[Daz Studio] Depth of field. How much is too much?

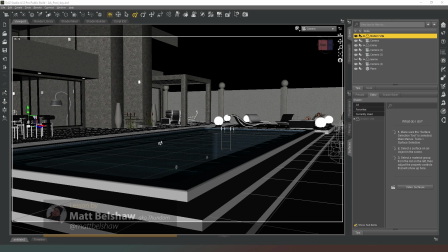(0:02)
Hey everybody, and welcome back to Daz Studio. In this video, we're going to be looking at general rules of thumb for using depth of field. Before I get started though, I want to say a huge thank you to everybody who has subscribed and hit that notification icon. That really helps me out. And also a huge thank you to my patrons and members.
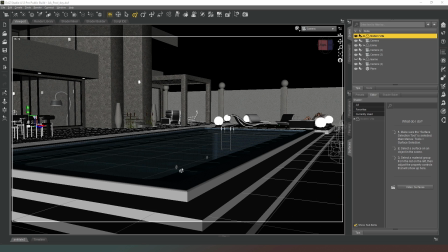(0:22)
Your names will be running across the bottom of the screen at the end of the video. So let's jump right into this then. The depth of field is a really useful tool for drawing the focus of the viewer of your image to an area of the screen or a subject in the shot that you want them to.
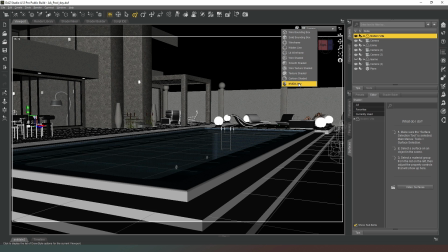(0:40)
But it is also very, very easy to go too far, basically.
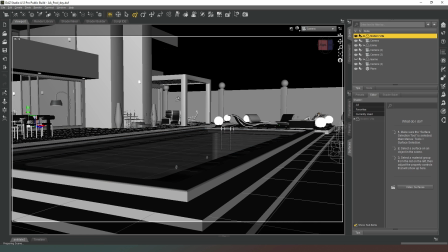(0:46)
So what you really want to do, the sort of end goal is to draw the attention of the viewer to a subject or a certain part of the screen without jarring the user's vision too much.
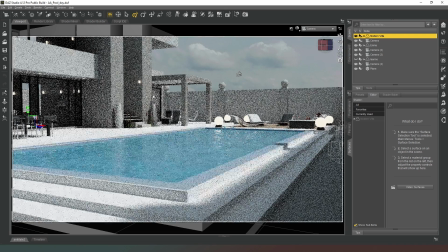(0:59)
By that I mean you want to keep it as close to realistic what the eye would see as is humanly possible.
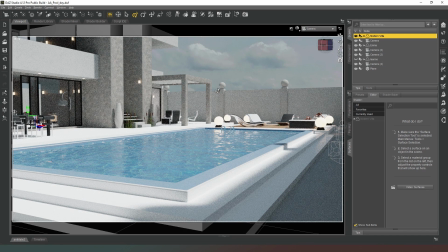(1:07)
So as you can see in this scene at the moment, I don't have any depth of field set on this camera. So what I'm going to do is I'm actually going to turn it on. So I'm in just camera, we'll go to there, go into our parameters tab, we're going to hit camera, and we're going to turn on depth of field.
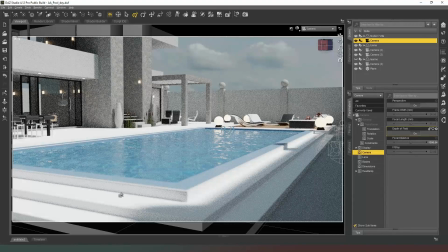(1:22)
And immediately you can see that the front of this image has now become blurred. We've got bokeh here, and this end is in focus. Now, for the purposes of this shot, we can actually get away with that because really you're drawing the user's attention to the area in the middle ground here,
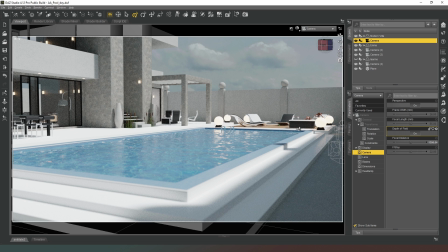(1:39)
where you've got a character sitting there on a sunbed, and you've got details going on here. At the front here, there isn't a lot of detail going on. But for example, if we were to change the focal distance to 3 meters away,
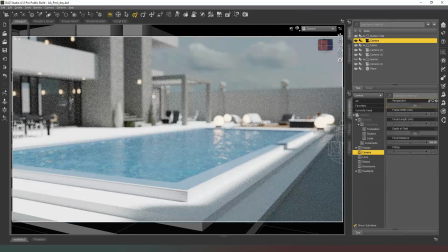(1:54)
that's brought the foreground into focus and the background is very blurry, which is not what we want to do at all. We want to keep the user's focus on there. But to be honest, for a wide shot like this,
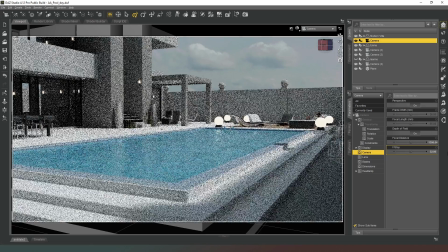(2:06)
I would say that you're probably going to want to bring your f-stop up even higher to somewhere in the 30s,
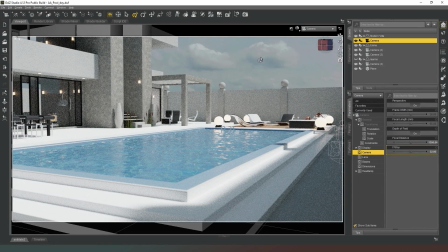(2:13)
just so that the blur at the front here is minimal and the sky is reasonably blurred. But again, it's not jarring the vision, because if you're looking at things that are far away, everything in your vision tends to be slightly more in focus.
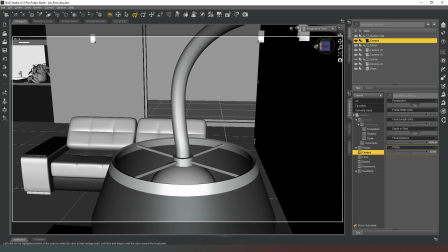(2:29)
So now if we go out of this camera, we're going to go into our perspective view and we're going to locate our character who is lurking by the pool.
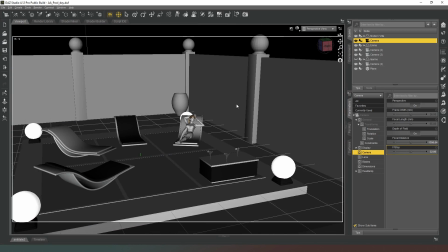(2:37)
I'm just going to switch to my camera look and view mode. Here we go. So we can come along here and we can pull in a little bit closer.
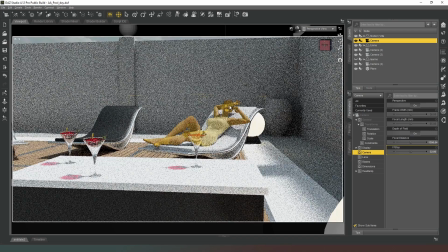(2:45)
I'm going to pull into around about here where we've got things in the foreground.
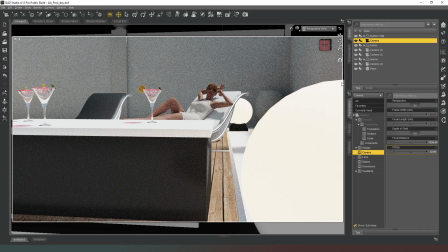(2:51)
So we still want to focus on our character, but now this looks really weird because you've got this light source here and you've got these things here that are also in focus. So your attention isn't being drawn to the character. Although you might naturally look that way because she's there and you can see she's there.
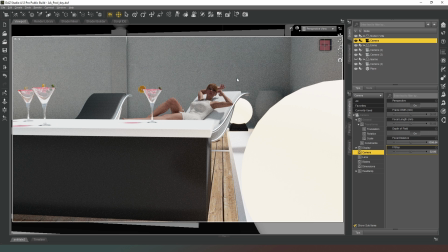(3:08)
The image doesn't, it's not a very good image. Apart from ignoring the fact that the composition of this image is not very good because I've just kind of moved roughly to where I want to be. So if we were to add a camera where we are, like that,
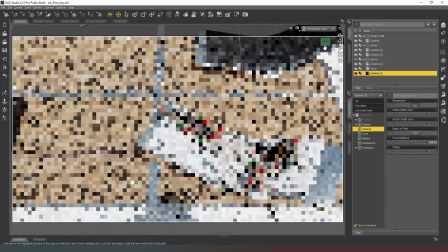(3:20)
and then we can swing the camera up and around so that we can actually see what we're focusing on, and we're going to add depth of field to this camera as well,
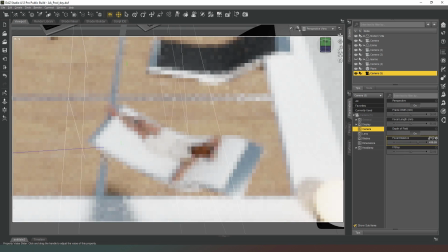(3:29)
and then we're going to move our focal distance onto the character like so.
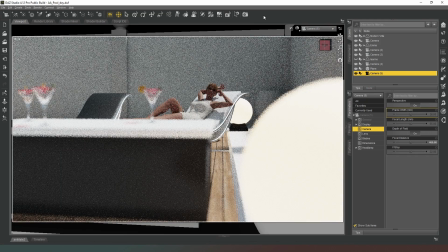(3:36)
And then if we jump back into that camera, now you can see that these items in the foreground are blurred and your attention is kind of drawn away from these things and more onto the character there.
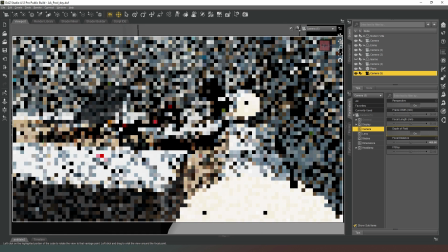(3:49)
And if we move our camera around a little bit, we can see, again, we can get a much more natural looking shot.
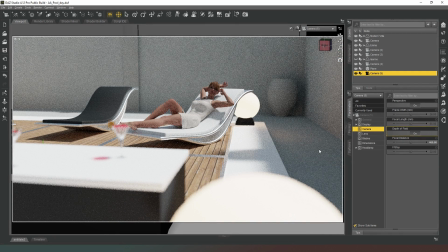(3:55)
We're focusing on the character now rather than everything else. Everything else that is not equidistant from the lens is more out of focus. So I would call that a healthy amount of depth of field.
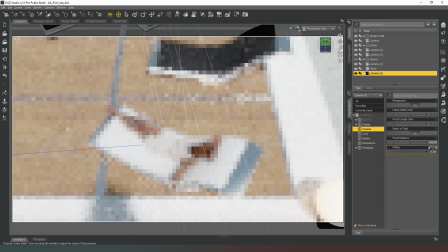(4:07)
However, what some people tend to do is they tend to bring the f-stop way down to crazy low.
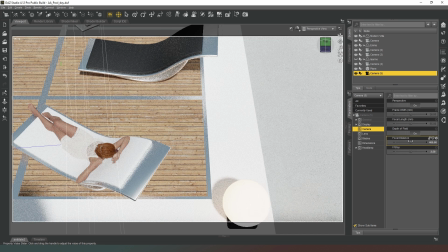(4:14)
And believe me, I've seen enough people do this as a photographer, just as much as I see people doing in DAZ. And as you can see, the focal range now is much, much smaller. So if we go back into camera 5 now, what you can see is that the camera's face is in focus,
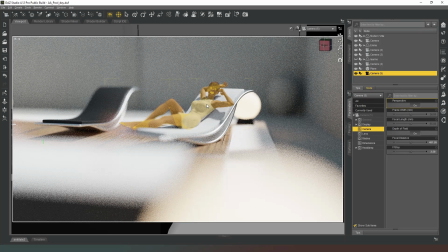(4:33)
but almost everything else, as soon as you get down to where mid-chest, we're starting to lose focus. Now, the human eye does not see like this. It just doesn't. This is what I would call quite jarring images. Yeah, your attention is drawn to her face,
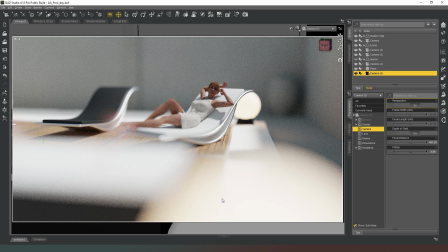(4:50)
but the complete lack of realism in the focus around the rest of the image, it kind of spoils it for me. You want to be going into the regions, as I said in the previous one, you want to be going to higher numbers to make it more realistic. Now, we don't have to go up into the 30s because we're much closer.
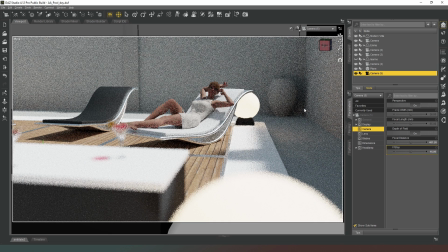(5:08)
So I would say in the region of like F16, and that's a much, much more realistic looking focus for the character.
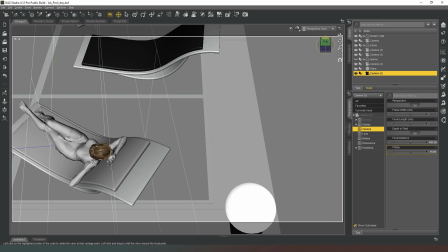(5:17)
So now if we come out of this camera and we go even closer in, so we're going for a full-on kind of,
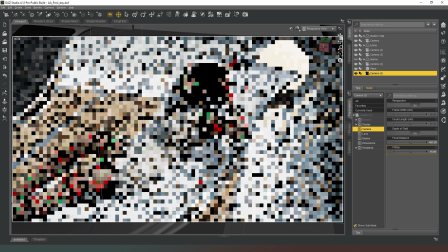(5:25)
just move ourselves around a little bit so that we can focus on the character's face here.
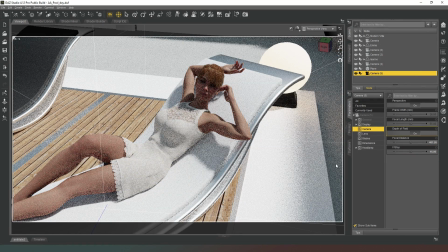(5:31)
And as you can see now, this looks a little bit weird because, again, everything is in focus.
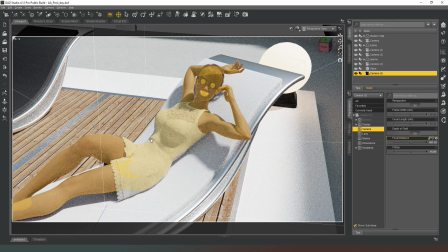(5:35)
Now, the character is the main thing in the screen, which is good. That means it's going to draw our attention to her. However, we can still improve it, and we're going to add a camera to where we are now. So copy active view perspective, and we're going to add depth of field to that camera as well.
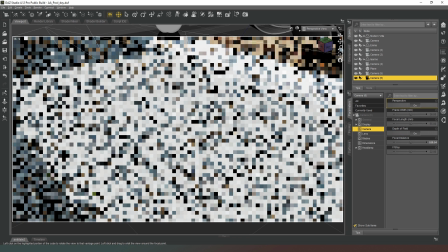(5:55)
And then we're going to swing around so that we can see what that camera is focusing on.
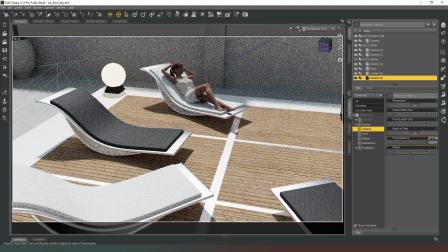(6:02)
As you can see, it's actually focused miles away from her at the moment. So we're going to bring that focal distance in, get roughly into the right place,
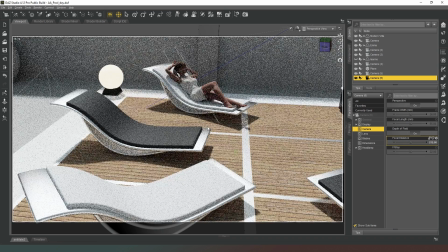(6:14)
round about there.
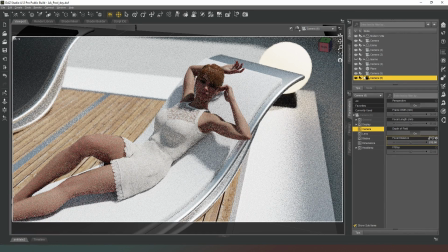(6:16)
And then when we go into camera six, you can see, again, that's a much, much more natural looking shot because the background is slightly blurred. Anything that's too close to the camera is also slightly blurred, and it draws our attention to the character's face.
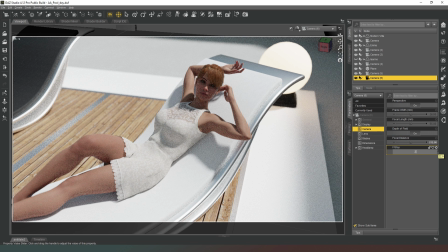(6:30)
If we were to go crazy small with this, we were to go to F2, you can see now that just looks ridiculous and unrealistic.
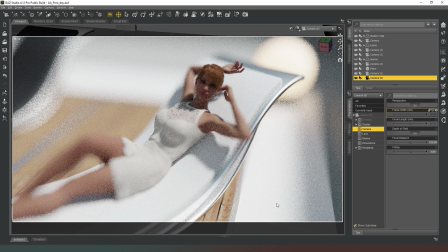(6:38)
And I mean, I know it's not focused on her face right now, but even so, the human eye just does not see things that way. So you're going to be wanting to go to at least kind of F8 for this kind of shot. And again, that just makes it look a lot more natural.
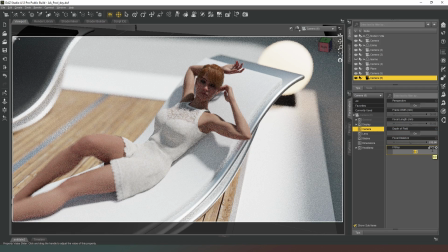(6:52)
And you could even get away with going up to something like F13 there. That again just makes it look a little bit more natural.
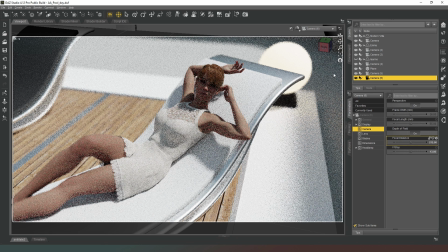(6:59)
So we're using depth of field to draw focus to the right part of the image without it being weirdly unrealistic.
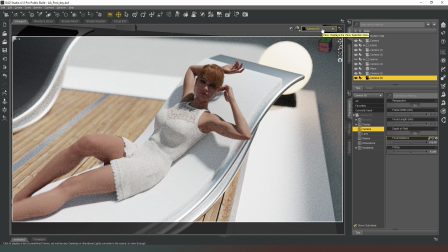(7:06)
And then we're going to labor the point a little bit more. I'm actually going to go tighter with this camera. So we're going to go to our focal length, and we're going to draw it up really close. Now, the character isn't actually looking at the camera, which is going to make this look a bit odd.
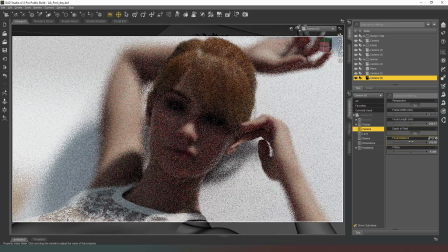(7:22)
But we're going to bring her in even perhaps a little bit tighter there.
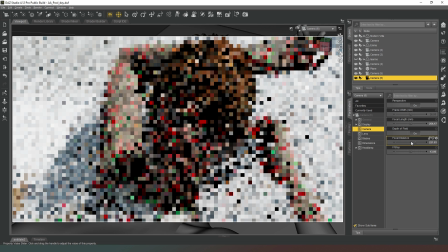(7:31)
So that we're really focused in hard on the face. I'm going to put that a slightly better composition.
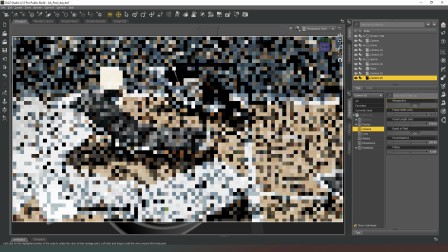(7:38)
And now we can jump out of there, and we can see. Now you can see how narrow that depth of field range, or that focal range, is. That is really, really tight. So we're going to open that up a little bit.
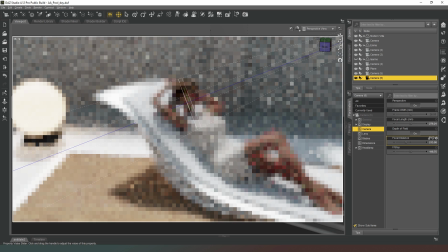(7:52)
And we're going to just pull that back so it's focusing on her eyes. And if we go into that view, we should get a slightly more natural shot like that.
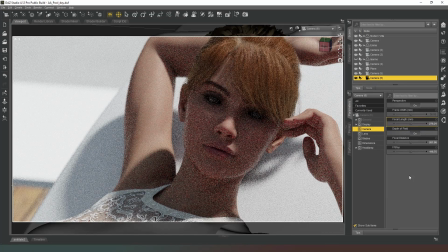(8:03)
Now, this is, again, another one of those rules where we need to be aware of how cameras actually work.